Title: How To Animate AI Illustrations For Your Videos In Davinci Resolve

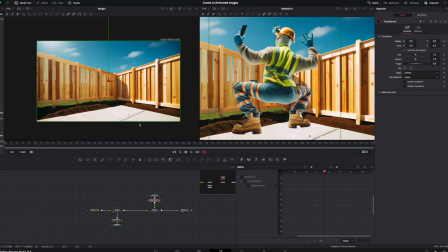248s
So essentially, he's going to land here, do a little bounce, and then land back on the ground again. So going to frame 22, we want to create another keyframe, and this time set it to 0.53.
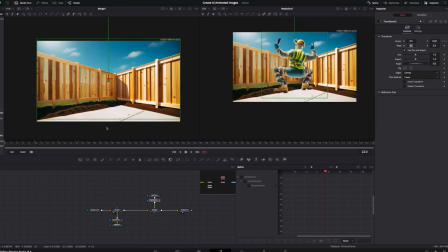259s
So if we have a quick play of that, we'll see that it now looks a bit more like this.
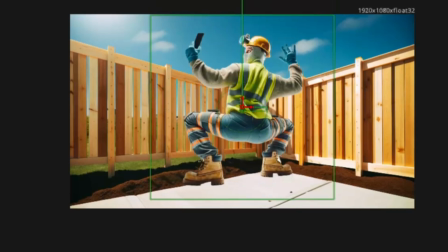263s
And it kind of works, but if we have a look at this, it doesn't feel quite right. And that's because gravity doesn't feel like it's kind of doing the right thing.
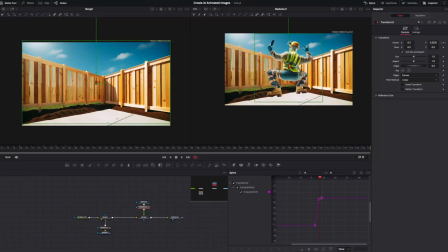272s
So the easiest way to fix this is, again, going into the spline tab, opening up our keyframes,
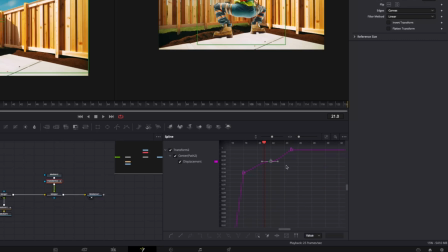277s
and then the one we have in the middle here, we're just going to hold Command Shift F or Control Shift F. And what that's going to do is give it more of a natural gravity feel, I guess you could say. So if we have a play of this again, So we can see that bounce works pretty well, but he still feels a bit static for a living and breathing creature.
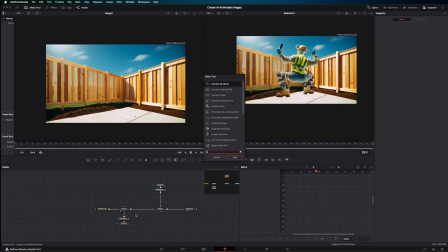294s
And one of the easiest ways to give it this breath of life, I guess you could say, is a camera shake node with these settings here.
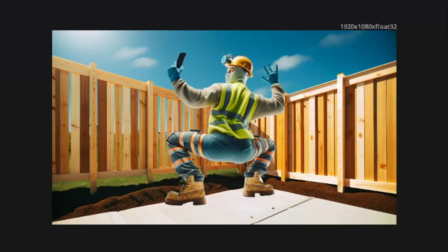300s
And so you can see here, he's now just got a bit more of this wiggle, and it all of a sudden makes these animations start feeling more natural, I guess you could say. But I feel like the impact from his drop isn't really enough. So here's how to add a little earthquake when he lands on the ground.
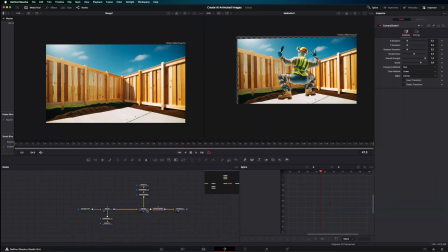314s
And to do this, we're going to need a second camera shake node, and we're going to place it specifically after everything's been done.
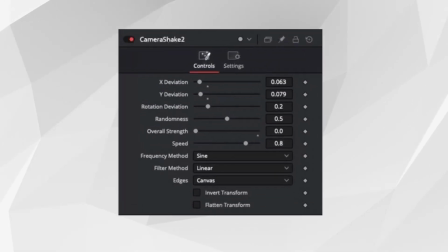320s
And we're going to apply these settings to the camera shake here.
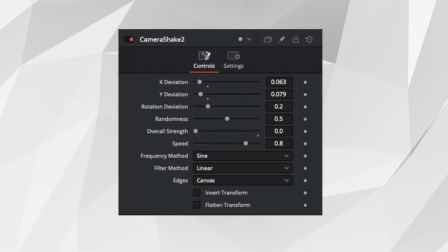323s
So you'll see once we've added the second camera shake in with these settings, it's not doing anything because the overall strength hasn't been applied.
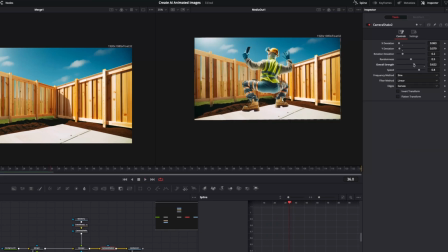330s
And you see if I slide that up, all of a sudden we do kind of have that earthquake look going on.
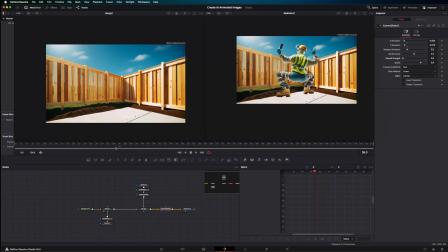334s
So we want to have this time in and time out. So we want to have it when Bob specifically lands on the ground. So you can see right there at frame 18, he kind of lands. So what we want to do is at frame 17, one before, we're going to simply add a 0 on here. And then at frame 18, we're going to slide this all the way up to, say, 0.25.
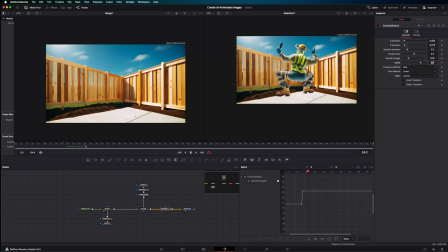354s
And then we want to have it gradually die down, this earthquake, at frame 25. So we'll just do this.
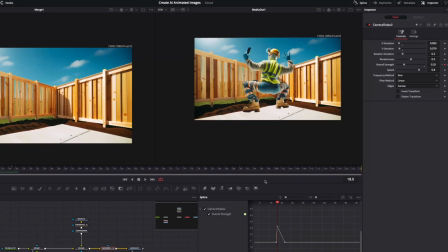359s
And you'll see now basically what happens is as Bob hits the ground, the earthquake starts happening and it slowly dies down at frame 25. But it still feels a little unnatural, I guess you could say. And that's because we need to add some motion blur. So to do this, we want to basically toggle this motion blur on and off.
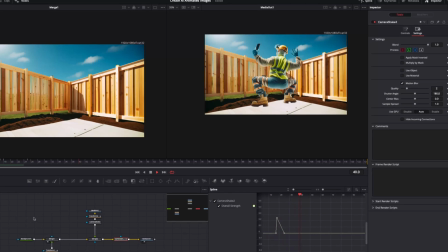377s
So if we were to just say turn the motion blur on right now, it kind of works, but it's adding motion blur to everything else. It doesn't quite look right. So we want to basically be able to turn this motion blur on and off when we're actually wanting the earthquake feel to happen.
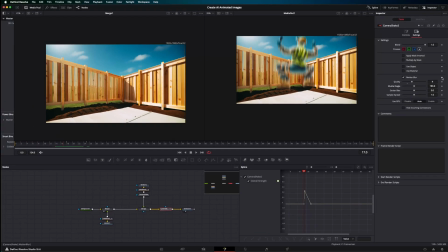391s
So all we have to do is at frame 16, I'm going to hit a toggle with it off. Then at frame 18, I'm going to do a toggle on. And then again at 24, we want to have a toggle on and then have it turn off at frame 26.
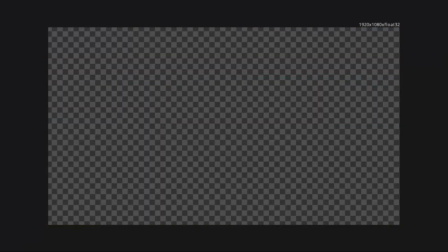406s
So now we should have something that looks like this. There you go. So you can see it's really given a bit more of a thuddy feeling impact.
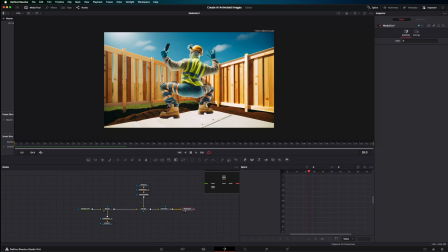413s
And finally, to really sell that Bob actually exists in this image here, let's add a drop shadow.
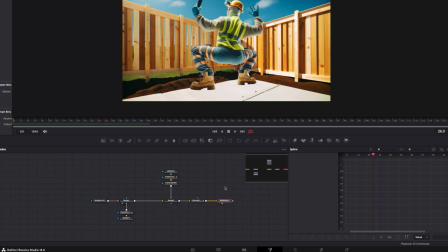418s
So the first thing we need to do is make a merge node between the background and the midground image, which are these two here.
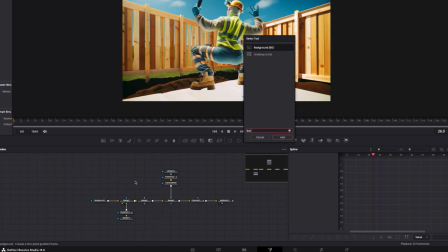424s
So we can just go merge. And then we want to create a background and we want to change the color to our desired shadow.
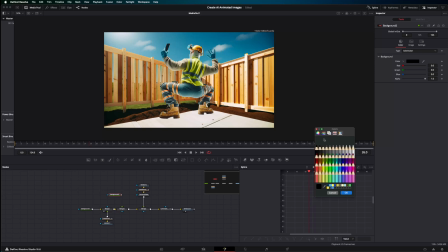430s
Now, most people usually use just the default black, but one of those things I really like doing to just make life easy is you can actually just choose a shadow from within the generated image itself, as it'll just help sell it a bit better.
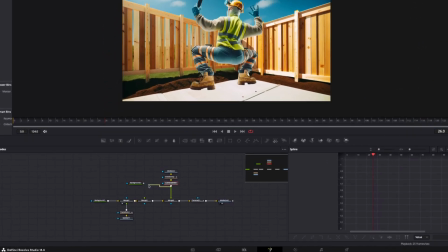442s
Then what we want to do is we want to take this node here and we want to attach it to the matte, the blue input of the background node.
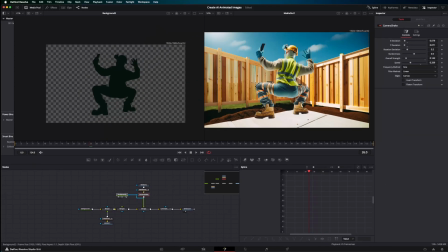449s
And you'll see here that we now have a shadow going on. So if we actually just put this on the merge node, it's now underneath it.
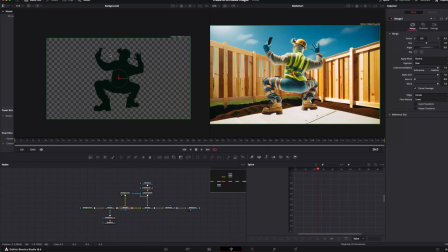457s
If I was to drag it down, you can see we've got the shadow coming around here now. But the shadow is a little too sharp, so it's also good to add a blur.
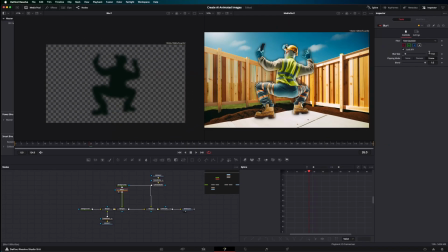465s
So with this blur, I'm then going to just set it to something around 7 or 8, I'd say.
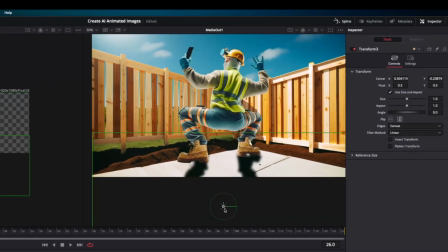470s
Finally, we want to use a transform after the blur. We then want to flip this vertically and drag it down into position like so.
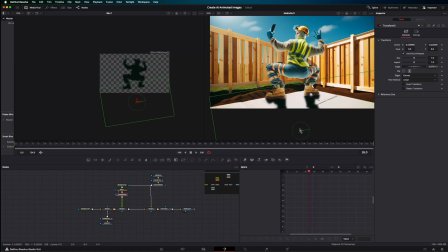477s
And we just want to get these feet lined up as best we can. And then finally, just to make the shadow blend in a bit better, we'll go to the merge node we have here and we'll change this to a hard light and we'll change the blend to
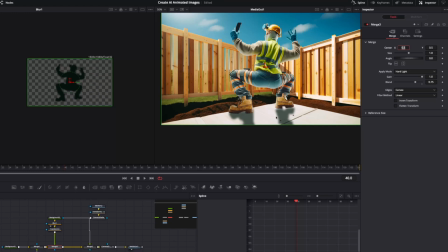490s
0.75 and voila, there you go.